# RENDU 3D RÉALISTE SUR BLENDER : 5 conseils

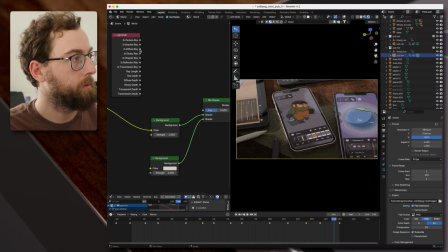249s
Et là par exemple, on a un côté glossy un petit peu plus important de cette façon là. Ici c'est la partie principale et là c'est juste une couleur en plus qui va permettre d'éclaircir un peu le tout. Je vous laisse aller voir des vidéos par rapport à ça,
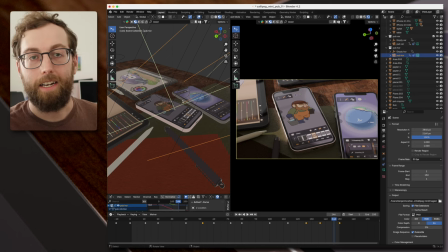263s
je ne saurais pas vraiment le détailler complètement ici, mais ce que je voulais vous indiquer également au niveau de l'éclairage, c'est l'ajout de quelques petites parties qui permettent de rehausser des endroits. Mon but était de casser un petit peu le côté très lisse, d'avoir rien au-dessus des écrans.
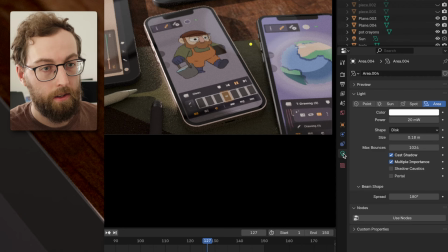277s
Donc là par exemple il y a une petite lampe area avec ces paramètres là, donc quelque chose de très très peu intense.
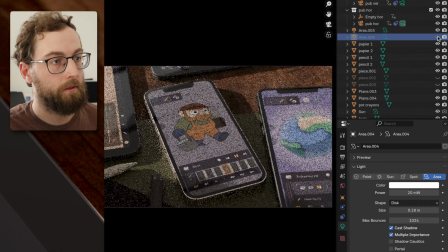285s
Et vous pouvez voir que si je l'enlève, on perd cette partie là, donc un reflet qu'il y a dans l'écran. On va avoir un cercle juste au-dessus qui permet, je trouve, d'ajouter un petit peu de vie. Donc le setup est très très simple, c'est simplement le shader de world que j'ai placé.
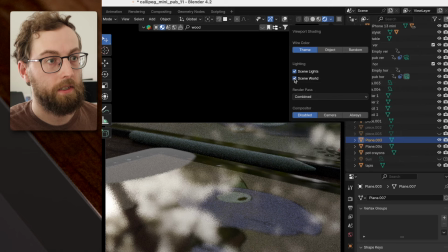300s
Il faut faire aussi attention à bien indiquer scene world ici pour que le shader world soit utilisé. Et également, très important, j'ai rajouté deux planes qui permettent de faire des rebonds de lumière et de cacher certaines choses.
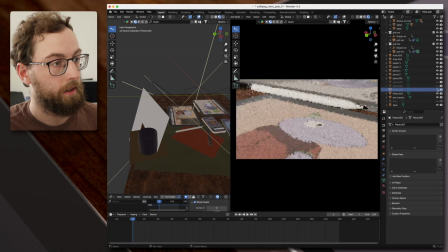311s
Par exemple ici, si j'enlève ce plane là, on peut voir que la lumière est très très forte là. Donc comme je voulais mettre en avant cette partie plutôt ici,
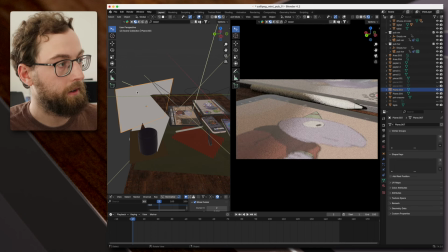320s
j'ai rajouté ce plan là qui permet de faire une grosse ombre tout le long là. Et d'ailleurs, on peut voir aussi que j'ai une autre lumière arrière ici qui permet d'avoir le petit rond que vous allez voir apparaître juste là.
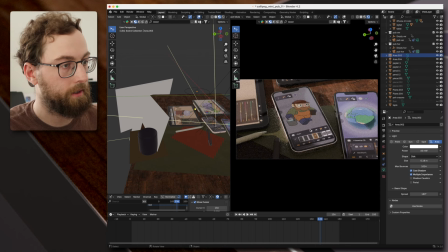335s
Ça donne une petite variété en plus. Et pareil sur la fin, ici c'est très sombre justement parce que j'ai rajouté ce plan là. Et sans ça, ce serait beaucoup trop clair. Et ça permet aussi de cacher certaines imperfections.
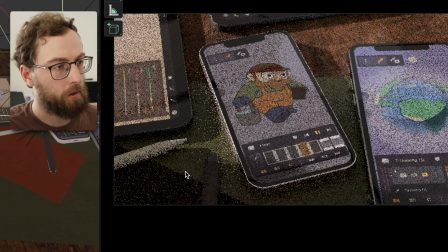347s
J'ai l'impression que là, il y a quelque chose qui fait un petit peu factice. Alors qu'en le mettant dans l'ombre, on a quelque chose qui, je trouve, fait un peu plus crédible. Passons maintenant à un autre point que je trouve crucial dans le travail de caméra et que j'ai trouvé très chouette aussi à manipuler, c'est la profondeur de champ, à savoir la distance à laquelle les éléments sont nets à la caméra et à quelle distance ils deviennent flous.
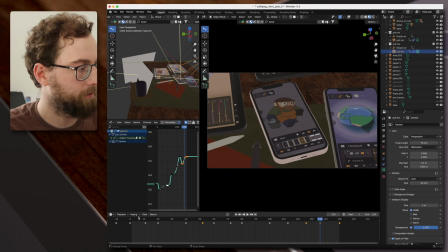366s
Pour ça, je repasse en vue matériaux pour avoir quelque chose qui prend moins de temps à montrer aussi, puisque j'utilise Cycles et que ça peut être un peu long à avoir des images nettes.
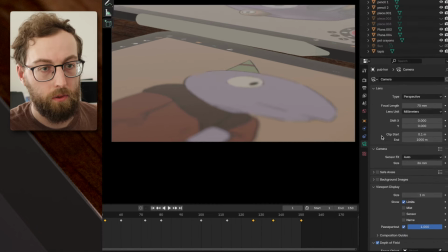374s
Dans l'onglet caméra ici, je vais jouer déjà avec aussi la focale, très importante.
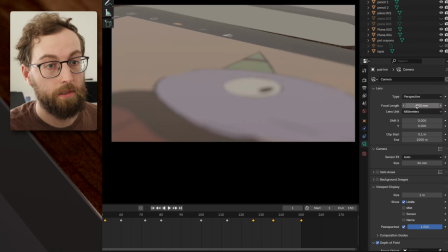380s
Donc on peut avoir des choses très très éloignées comme ça, comme des choses extrêmement proches comme ça. Donc de mon côté, j'ai fait différents tests et je suis parti sur du 75 mm. J'ai pas basé ça sur une lentille particulière que j'utiliserai vraiment parce que j'ai pas ces connaissances-là. Donc c'est plutôt des tests qui m'ont permis d'arriver à ça.
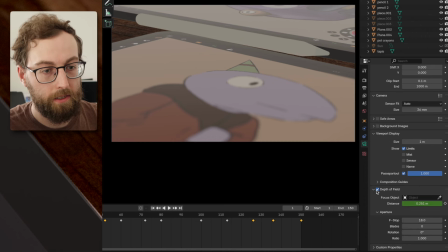394s
Et ensuite, vers le bas, on a la partie depth of field, donc profondeur de champ. On a deux choix. Soit on peut avoir un objet focus, par exemple ici, et il va faire en sorte de mettre cet objet en particulier en focus, donc garder cette distance-là pour toute l'animation.
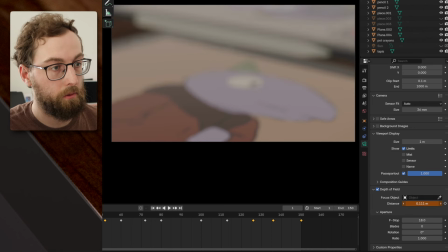410s
Mais de mon côté, j'ai préféré jouer comme ça, avec la profondeur de champ, en augmentant et en diminuant, jusqu'à arriver là où je veux.
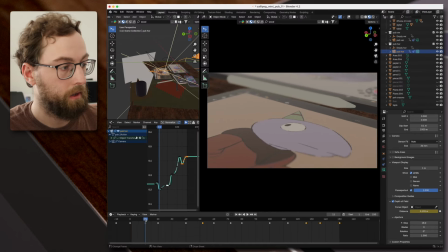418s
Et surtout, je vais faire varier cette profondeur de champ. Donc là, ce que vous voyez, c'est toutes mes clés de profondeur de champ.
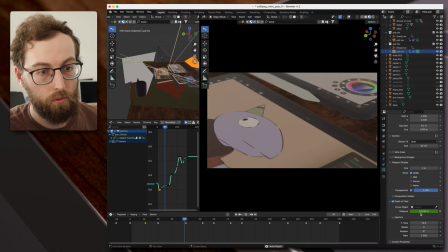424s
Et vous pouvez voir ici que ça bouge beaucoup durant l'animation, parce que là, par exemple,
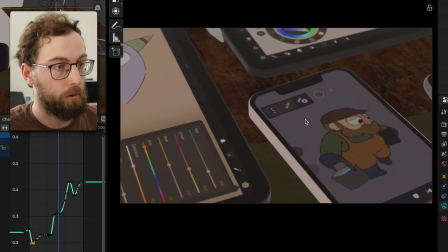428s
je passe en focus ici, puis ensuite en focus sur l'autre téléphone, et le focus final se fera là.
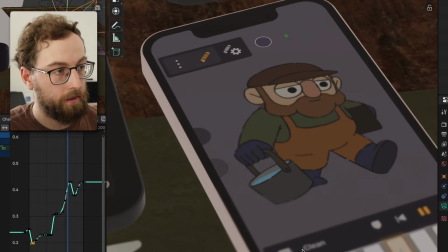433s
Donc c'est à ce moment-là, par exemple, qu'on voit qu'on passe du net en haut au net en bas.
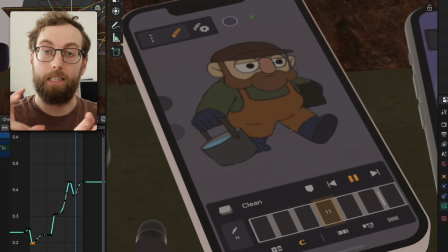442s
Et ça, je trouve que ça va rajouter très vite de la crédibilité, en tout cas un côté vraiment vraie caméra. Si vous savez exactement quel type de lentille vous utiliseriez dans la réalité,
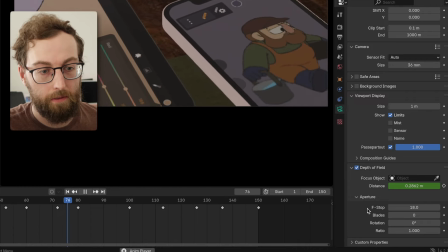451s
on a la possibilité ici de jouer sur les f-stop, donc l'ouverture de la caméra, je crois que c'est bien
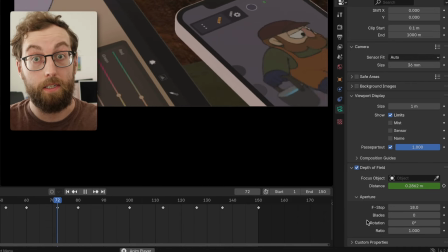457s
ça. Des éléments qui seront donc basés sur la caméra que vous utilisez vraiment dans un tournage classique. Avant de passer au côté post-production, je vous parle un petit peu de ce que j'ai fait pour exporter tout ça, pour faire un rendu. Pour réduire la durée du temps de rendu sur Cycles, qui peut être forcément assez longue en 3D, c'est des choses qui peuvent être assez lourdes avec des réflexions de lumière, etc.
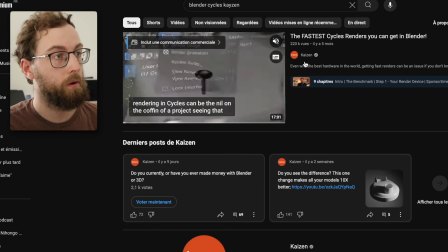474s
Je me suis servi de cette vidéo en particulier, de la chaîne Kaizen. Il y a deux versions de cette vidéo, je vous mets les deux en description, donc c'est des éléments qui permettent d'aller un peu plus vite dans les rendus.
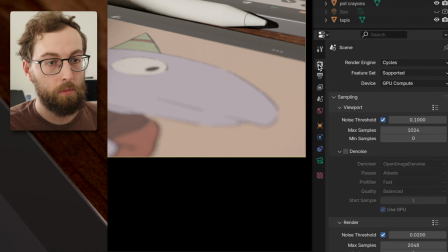483s
Et pour vous donner quelques clés qui m'ont vraiment beaucoup aidé dans les rendus, je peux vous indiquer par exemple ici, dans la partie Render,
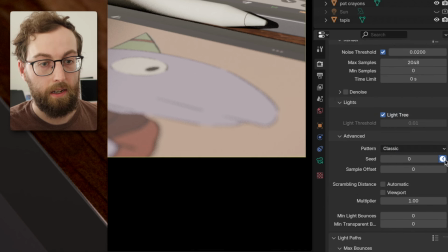490s
un peu plus bas, dans la partie Advanced, j'ai indiqué ici que le seed allait être variable.